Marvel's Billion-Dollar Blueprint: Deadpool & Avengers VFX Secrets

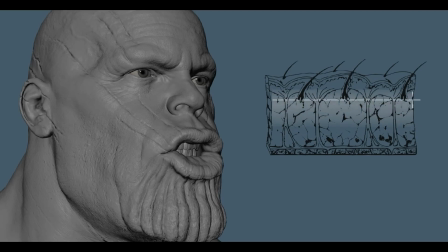493s
A new tool called Deep Shapes were used to add further complexity to Thanos'
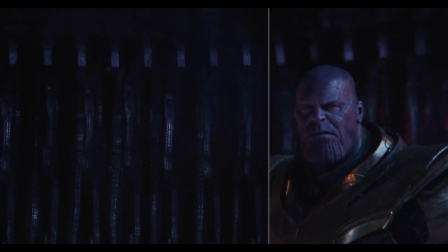498s
facial performance by adding muscle depth to how each expression migrates to the next.
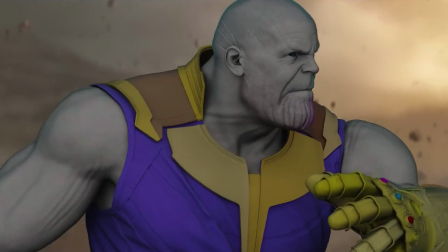504s
Typically, facial rigs stop at the neck, but for Thanos, the facial rig continued down through the neck to give animators full control over the neck animation details.
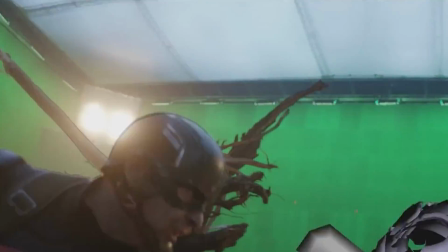512s
Motion capture was used to capture Brolin's body motion.
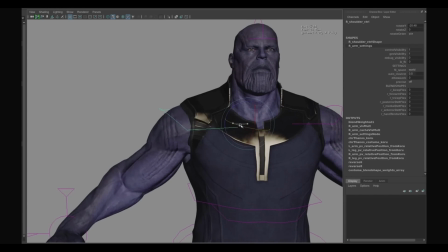515s
Additional controls on the rig were provided to animators to override the procedural muscle system and allow for more precise control over Thanos' muscle movements.
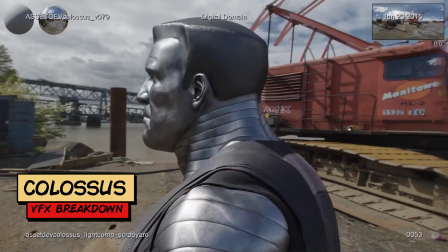524s
Complex reflective characters such as Colossus required complex reflection passes from the environment to keep the realism.
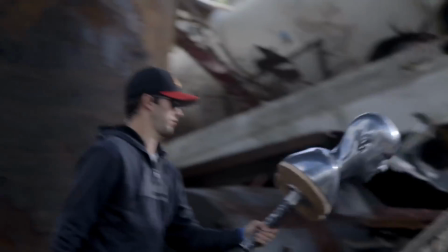531s
Shooting reflective silver balls and gray balls are necessary to add the visual effects to understand where the light sources are coming from in the shots with the character.
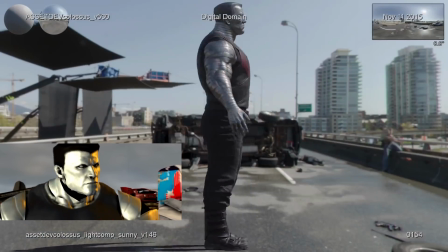540s
Still shots with HDRI are shot to have all of the reflective information necessary for the digital effects team to apply the correct lighting to the chrome body.
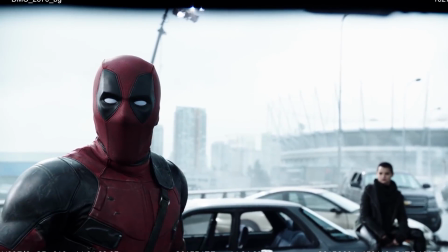549s
This allows the character to move and act like a human, but has an otherworldly form that feels like it exists in the real world.
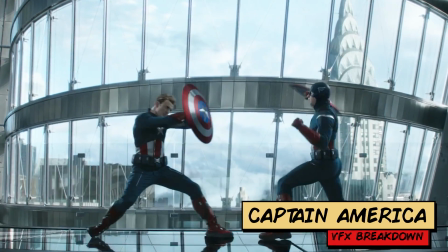556s
For Captain America, a combination of practical and digital effects were used to create the aged look of Captain America.
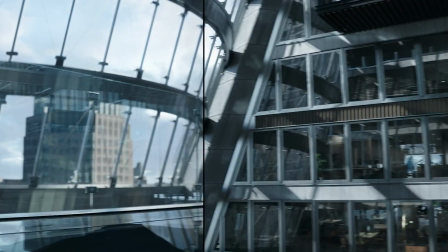562s
A body double was used to capture the physicality of the older Captain America. Digital effects were used to de-age Chris Evans' face and body. Everything except the bridge and a set of stairs was green screened and created in 3D.
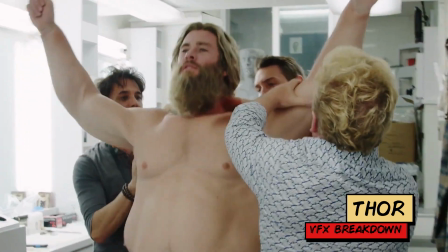575s
A prosthetic suit was used to create Thor's bulkier appearance. Legacy effects created the prosthetic suit.
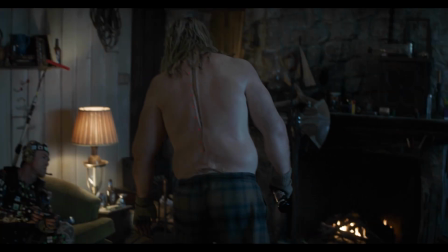581s
Digital effects were used to enhance the suit and fill in any gaps to create a seamless visual experience.
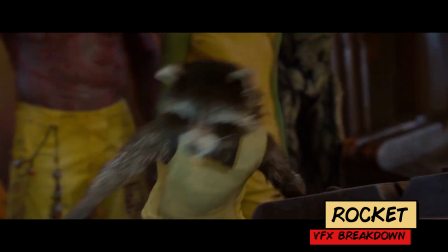587s
Sean Gunn served as a body double for Rocket on set. Digital effects were used to create Rocket's face and fur.
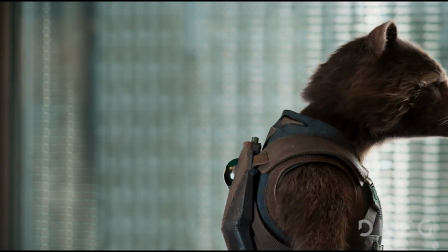593s
Digital Negative built a complete 3D skeleton and muscle system based on early versions of the character. A
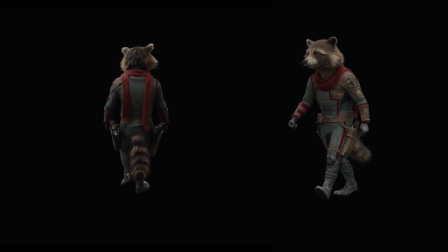600s
new workflow was developed to take in the various fur effects from several different studios. Extra precautions were taken when it came to his facial expressions to prevent him from looking
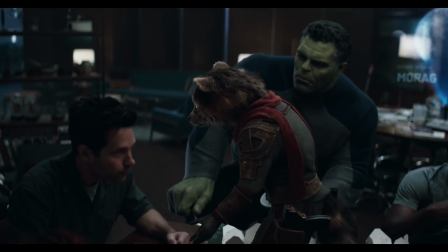609s
too cartoony or creating fur that didn't look realistic based on the lighting in the environment.
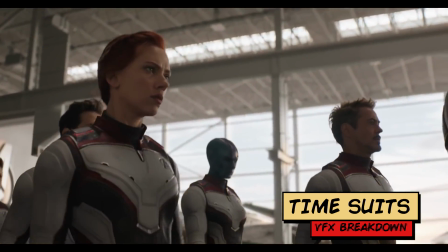613s
The time suits were entirely CGI created. The suits were a combination of Ant-Man, Iron Man, and Guardians of the Galaxy technology.
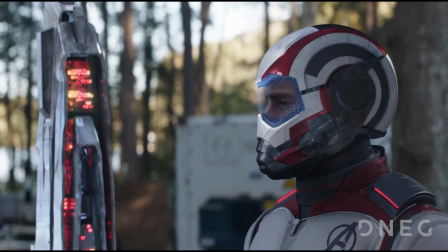621s
Since the development of the suits was late in production, the costume department did not have time to fit and fabricate them, so instead they were digitally created.
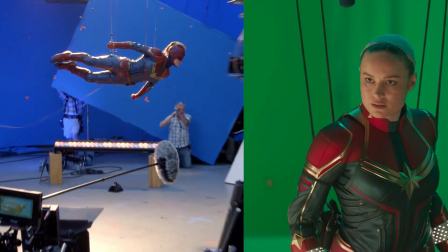630s
Captain Marvel's suit was also entirely CGI created. The suit's final design was finalized during post-production.
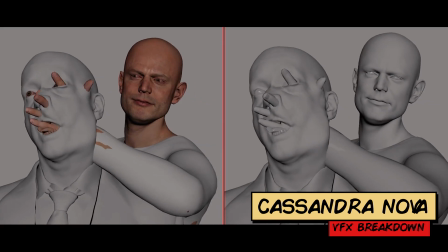637s
The visual effects of Cassandra Nova's superpowers putting her hands through people's faces took the combined talents of the stunt department,
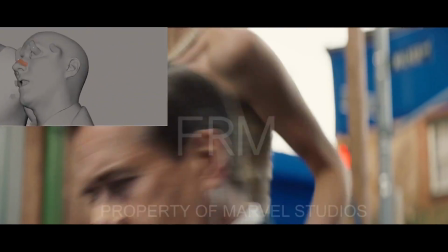644s
camera department, visual effects team, and props department to create the effects.
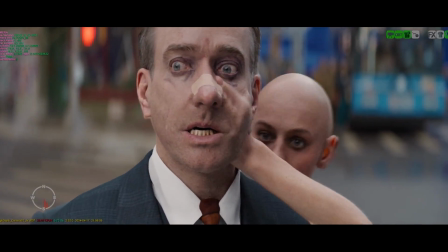649s
Different skin thicknesses were tested during development, with a thinner option ultimately chosen to reveal more details of Cassandra's knuckles and the skull beneath the skin.
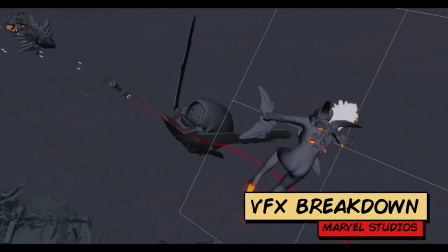657s
The final battle was a combination of practical and digital effects. The sets were partially built on location and then extended with CG.
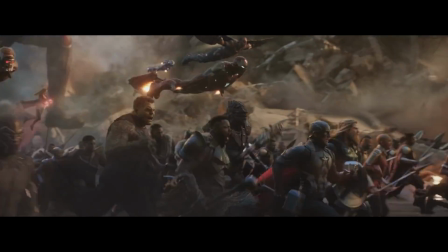665s
The background environment, including buildings and crowds, were entirely CG generated by Weta.
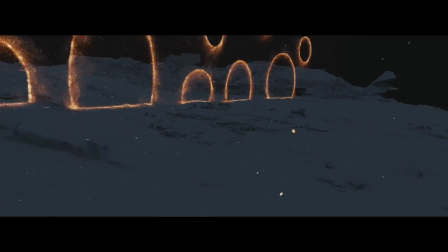670s
Shots were compiled in multiple passes and were rendered through their respective portals with the same camera
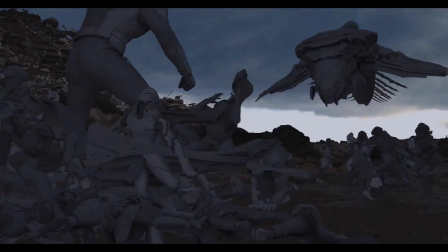676s
movement in order to key together the final composited shot with the live action actors from green screen.
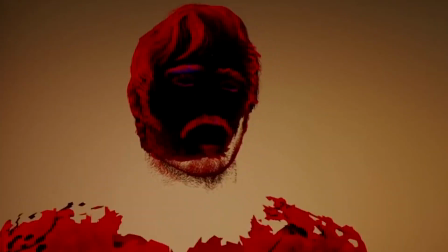682s
The blip effect was created through months of development and testing.
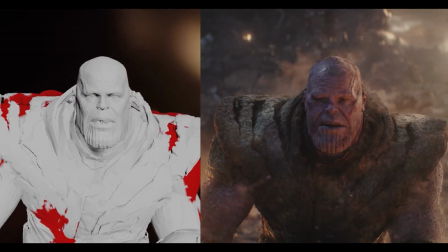686s
The effect was designed to be quiet and elegant with a focus on the emotional impact of the characters disappearing.
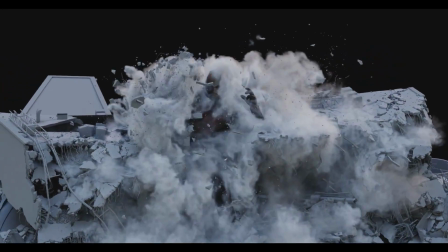692s
It's extremely important to combine practical and state-of-the-art digital effects for the visuals to be believable and engaging to the audience.
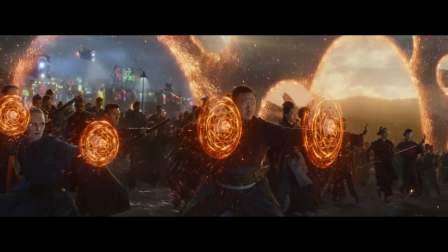700s
Environments were practically shot and extras were added to block out the shot.
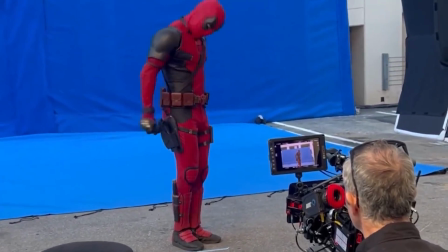704s
Well, that about wraps up this video on how Marvel superhero franchises utilize state-of-the-art
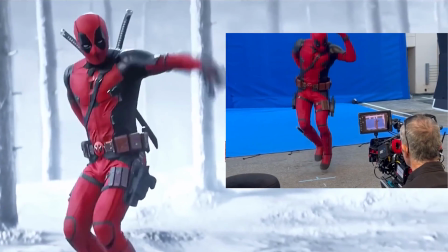709s
visual effects tools to generate over $1 billion at the box office time and time again,
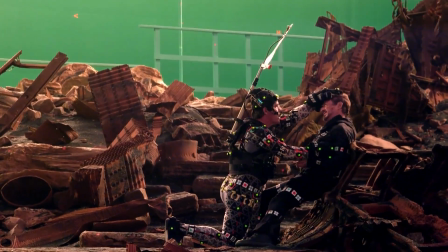714s
and how state-of-the-art software workflows and practical effects are an important integral piece to the feature film creation process.
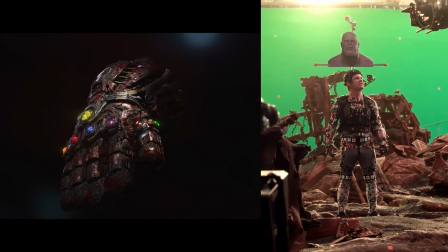721s
All departments work together to bring something new to each installment of these franchises.
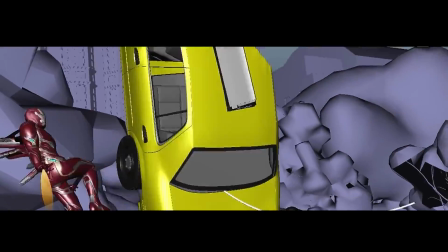726s
We are sure that there will be tons of new techniques and workflows in the future that will assist in breaking new box office records, achieving that billion-dollar status.
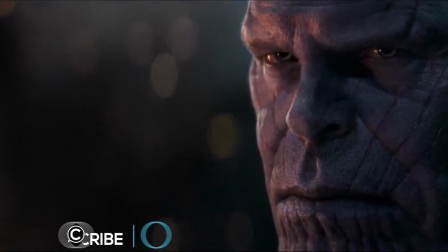734s
Are you excited about what's next to come in the Marvel Universe? Let us know your thoughts in the comments.